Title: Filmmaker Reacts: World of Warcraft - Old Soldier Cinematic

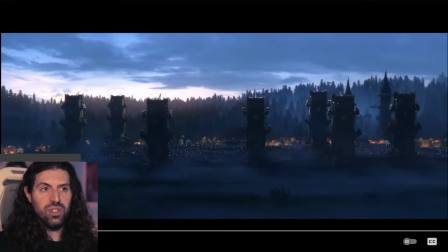[20:40]
over the enemy just just looming over you it's a feeling of looming doom like you probably aren't going to survive this um and he even asked him how many he's like too many we we are not gonna win this one probably um but it's such this interesting it literally is the definition of
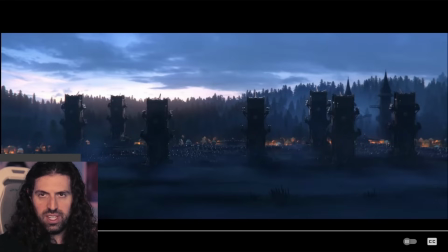[21:00]
calm before the storm right imagine looking up at this beautiful sunrise beautiful dawn and you see upon you like just absolute destruction but it's a peaceful image it's a quiet image everybody's resting and like what a what a feeling that would be huh like well this might be my last calm moment ever
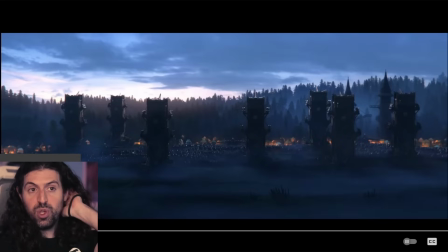[21:21]
somebody said in chat it was uh kasabian you won but at what price exactly man a hollow victory
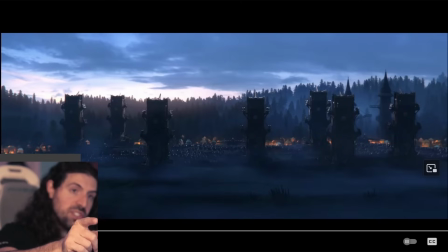[21:29]
yeah too many has double meaning because it's also too many died huthor right i
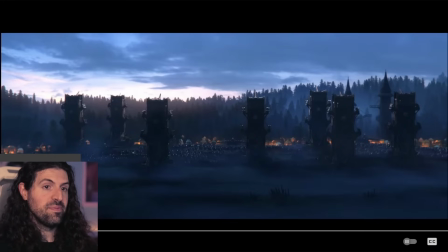[21:35]
love that he said too many that's actually what i thought he meant yeah too many died in the tree he's it It doesn't feel like an honorable warrior. And that's why I've grown to like the Horde more as I've seen the Warcraft stuff. They're warriors, man. They're martial people. They're very warlike.
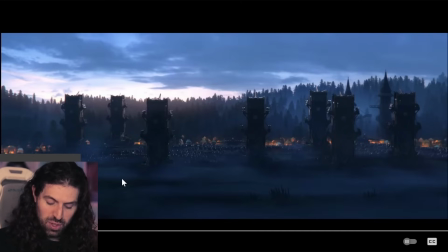[21:53]
But they have a code, man. They have this code of honor just like that. It's like this wasn't a fair fight. Those were, in a sense, that we just burned.
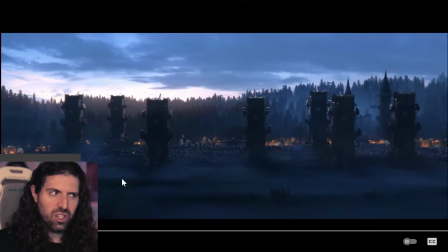[22:06]
We won. But, yeah. what about our culture man what about who we are it's super interesting i love it
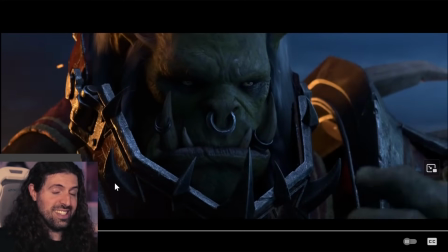[22:15]
and again there's that there's that beautiful coloration we talked about like this is this is a solid cinematic my
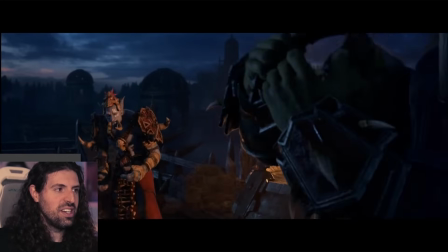[22:23]
father hikazi yeah incredible he fought with you in the third war and that's it right i told you about that earlier my interpretation it's like this is a prison for him
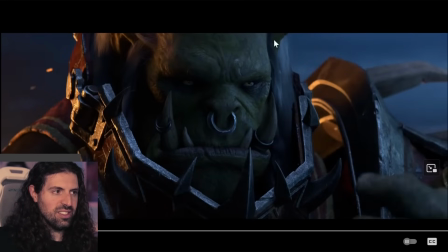[22:36]
man literally looks like the cell bars and he is
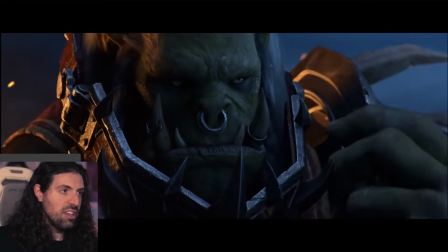[22:41]
taking it off he's finally freeing himself from his perspective i can
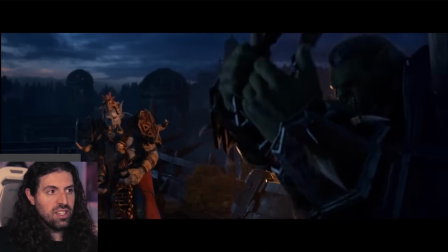[22:46]
finally die i can finally die like my son should i have died back
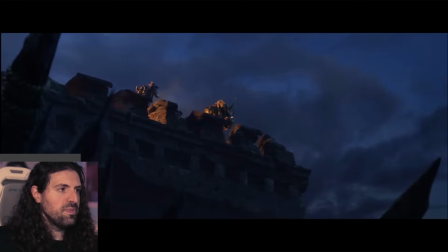[22:51]
then with him like it's just such a poignant image yeah he told me stories how you
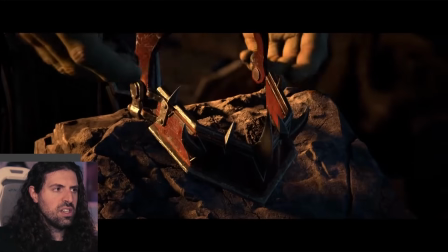[22:58]
could cut down 10 enemies with a single blow and that's it he puts that down and i love the reverence
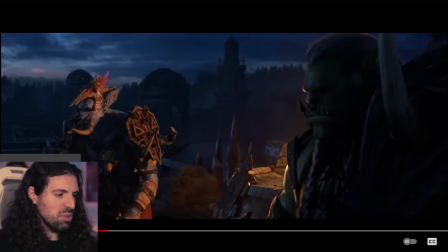[23:06]
with which he puts it down like i said your armor as a warrior and that style of fighting like and again more in the in the sort of canon of these grand heroes and everything like he's treating a reverence uh and he's also not just like discarding it with anger
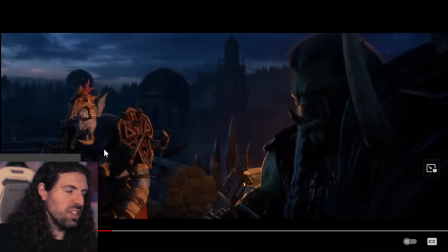[23:25]
it's fascinating uh where is this location yeah oh hakan says his location is lord daeron city where arthas's father ruled for 70 years is that really where arthas's father wow that's amazing this be my first battle what
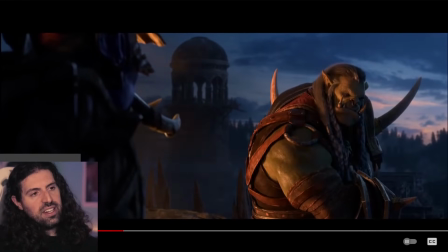[23:43]
a scene man what should i do and i love this because it's kind of like the classic idea that you know when you're at your lowest what's a way to pick yourself up is don't make it about yourself man help somebody else that's always that's
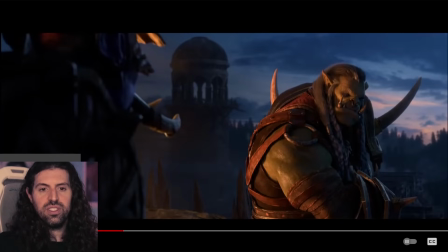[23:56]
always my what I try to do if I'm feeling super down help somebody else don't make everything about yourself and it kind of snaps you out of it it's like okay everybody's got problems right everybody's got problems it's not just me and uh this is kind of what happens here he's pretty much
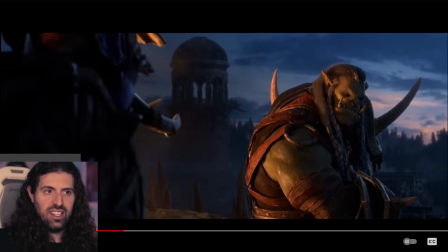[24:13]
done he's completely finished taking off his armor and take his last stand and it's not going to be pretty he's just gonna fall in battle and this kid shows up he's like ah get this kid out of here but of course it inadvertently makes him feel this obligation to you know give him
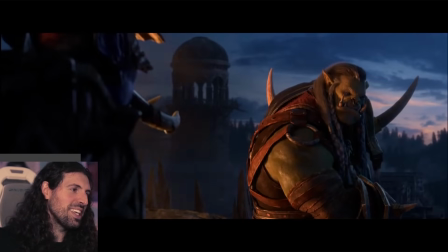[24:32]
a little little pep talk it's it's so interesting don't die so let's let's watch on here yes
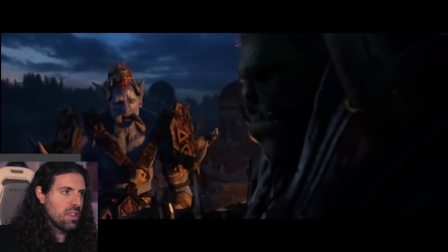[24:38]
of course but if i do fall may it be with honor in glorious car
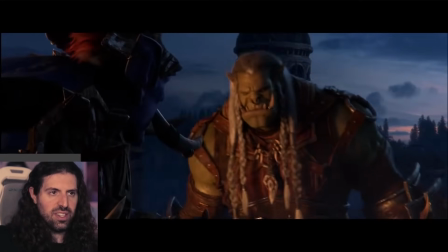[24:47]
Obviously thinking about his son.
There will be no glory today.
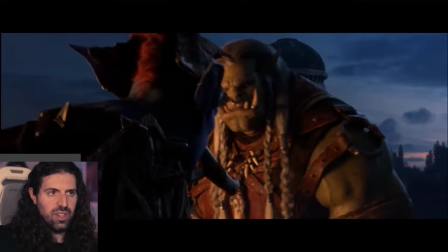[24:51]
Right.
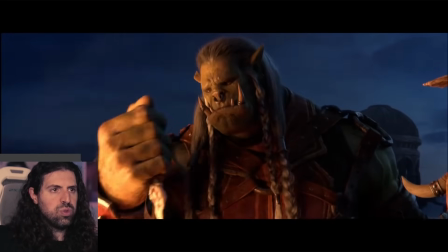[24:54]
Yeah. And there it is.
Only pain.
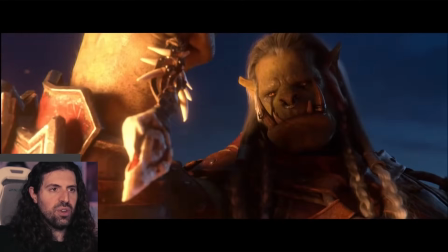[25:00]
Look at that horde symbol, too.
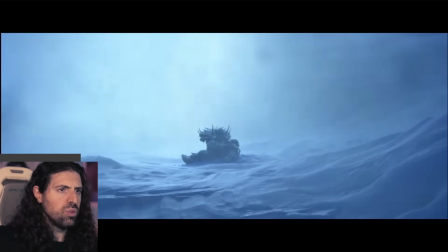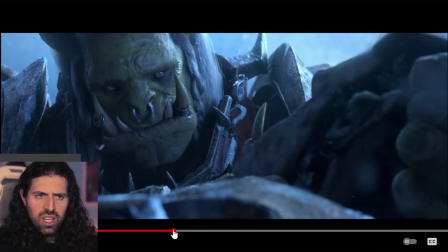[25:07]
Man, it's so beautifully done. And thank you so much, Cody, our newest knight in the Order of Knights. Thank you so much, man. I'll give you a proper nighting after this reaction, but, man.
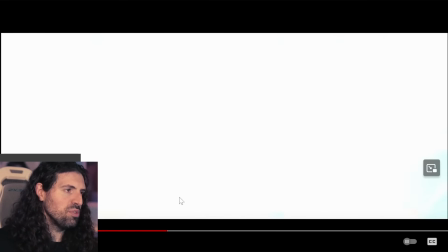[25:25]
It's a beautiful image, and we go back to this.
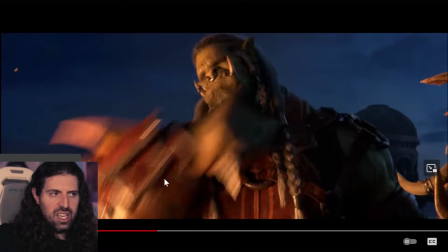[25:28]
What I like is, you know, we're only two minutes into this, and we've already gone back to the first flash of red. That's Sylvanas. We've already got that sort of payoff. Next, we're going to visit the first one.
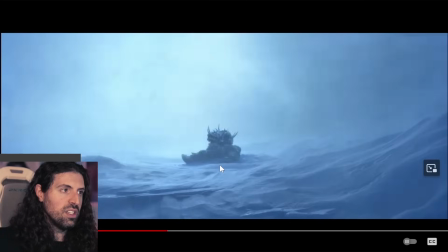[25:42]
And it's, of course, the tragedy of his son. What a transition, man.
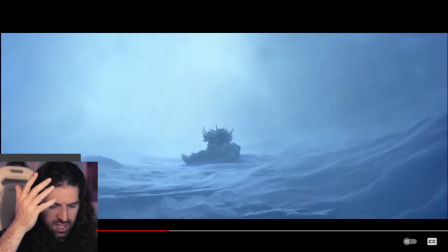[25:47]
And I love the sound design there. the the release and it's a it's a sad feeling right it's a sad feeling oh my goodness raven kill raven kill another dragoon man we're gonna night you guys in in just a second okay
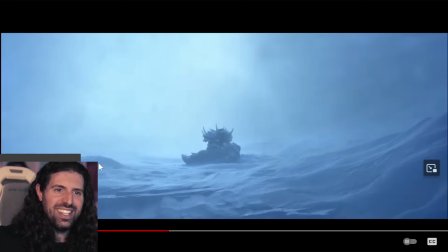[26:06]
geez thank you guys another dragoon let's get some helmets in the chat yeah man
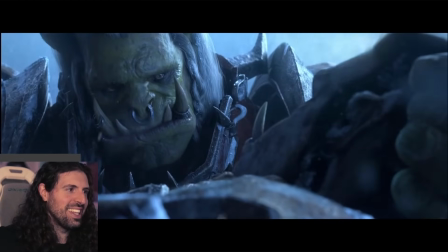[26:12]
you guys are incredible thank you so much man we'll let you guys in in just a second
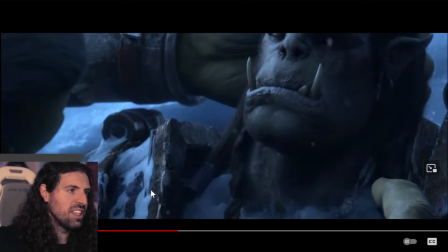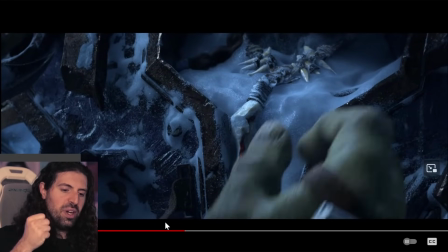[26:23]
and there it is and what i love about it is it's it's a release for him and why while he thinks it might be a a relief to let go of his son's necklace it's a sad feeling and the sound design they chose was so clever there because it's like a you know
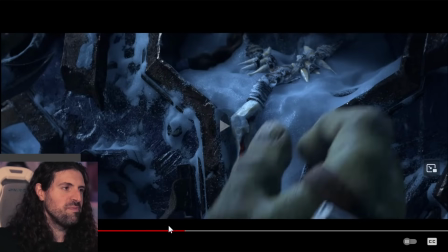[26:40]
it's not a freeing feeling it feels sad it feels wrong almost you know and then us looking back as the audience is like no don't let that go I mean,
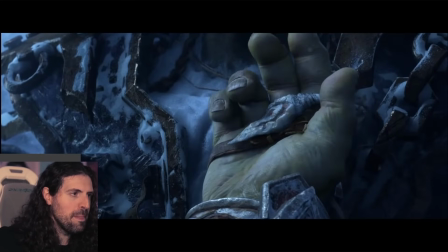[26:49]
it's your son's necklace. Hold on to it, you know? It's beautifully done.
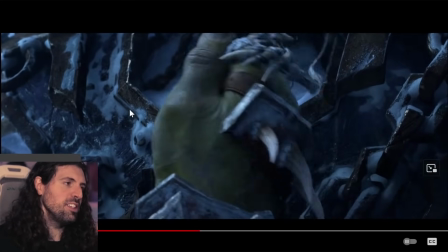[26:56]
It's beautifully done. Let me knock you guys in before I forget.
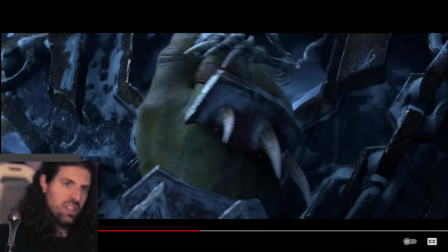Welcome to the Order of Knights, my friend. It's a pleasure to have you in our midst. Rise and claim your place. And welcome
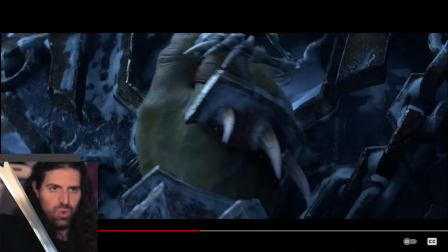[27:17]
to the Order of Dragoons, our highest order of warriors. Rise and claim your place in the Battle of Azeroth.
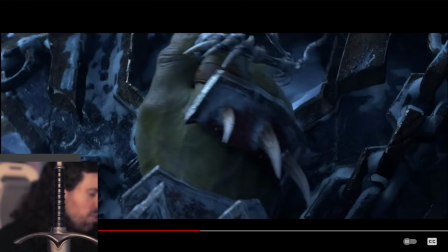[27:24]
Make Sourfang proud. Thank you so much, guys. Alright, so back to it. Back to it. His son's name... Okay, his name was Drenosh. It means the heart of Draenor.
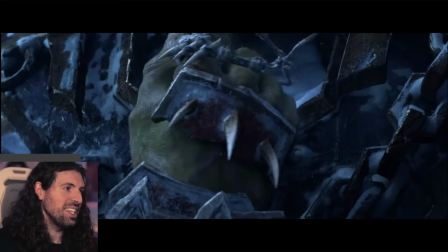[27:40]
That's a great name. Oh, man. That's a great name.
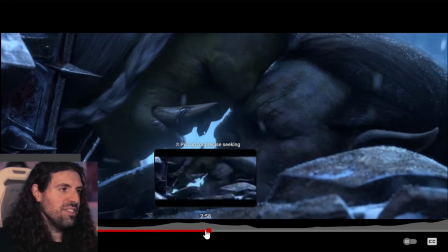[27:46]
And yeah, man, it's just...
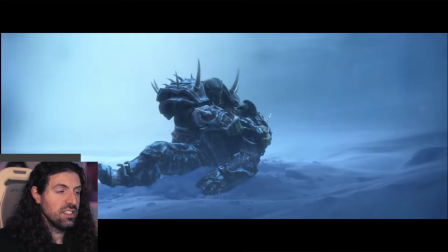[27:53]
And that's it, man. That's the theme. He's denied his honorable death. And it's just, it's so, it's so hard, man.
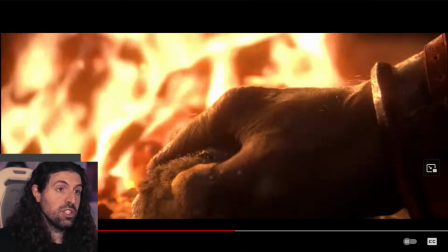[28:03]
And he cries out, and he chose to burn it, which is so sad, man.
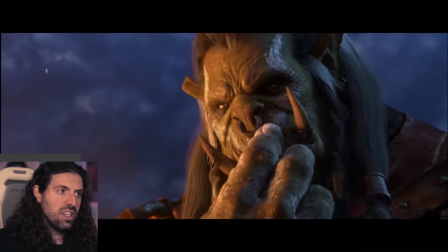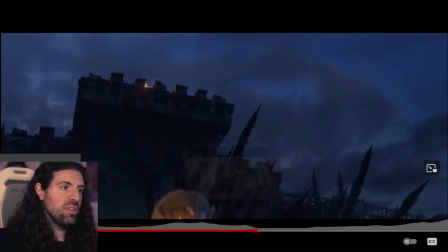[28:16]
He wants that death, man. He's been thinking about it for so long. I mean, you said it was the Wrath Gate?
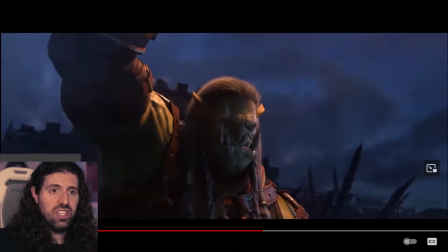[28:22]
That's so many years ago, man.
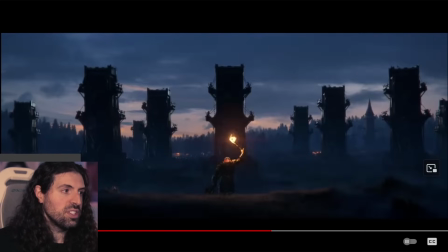[28:27]
His son was the Orca-charged Arthas? No way, man.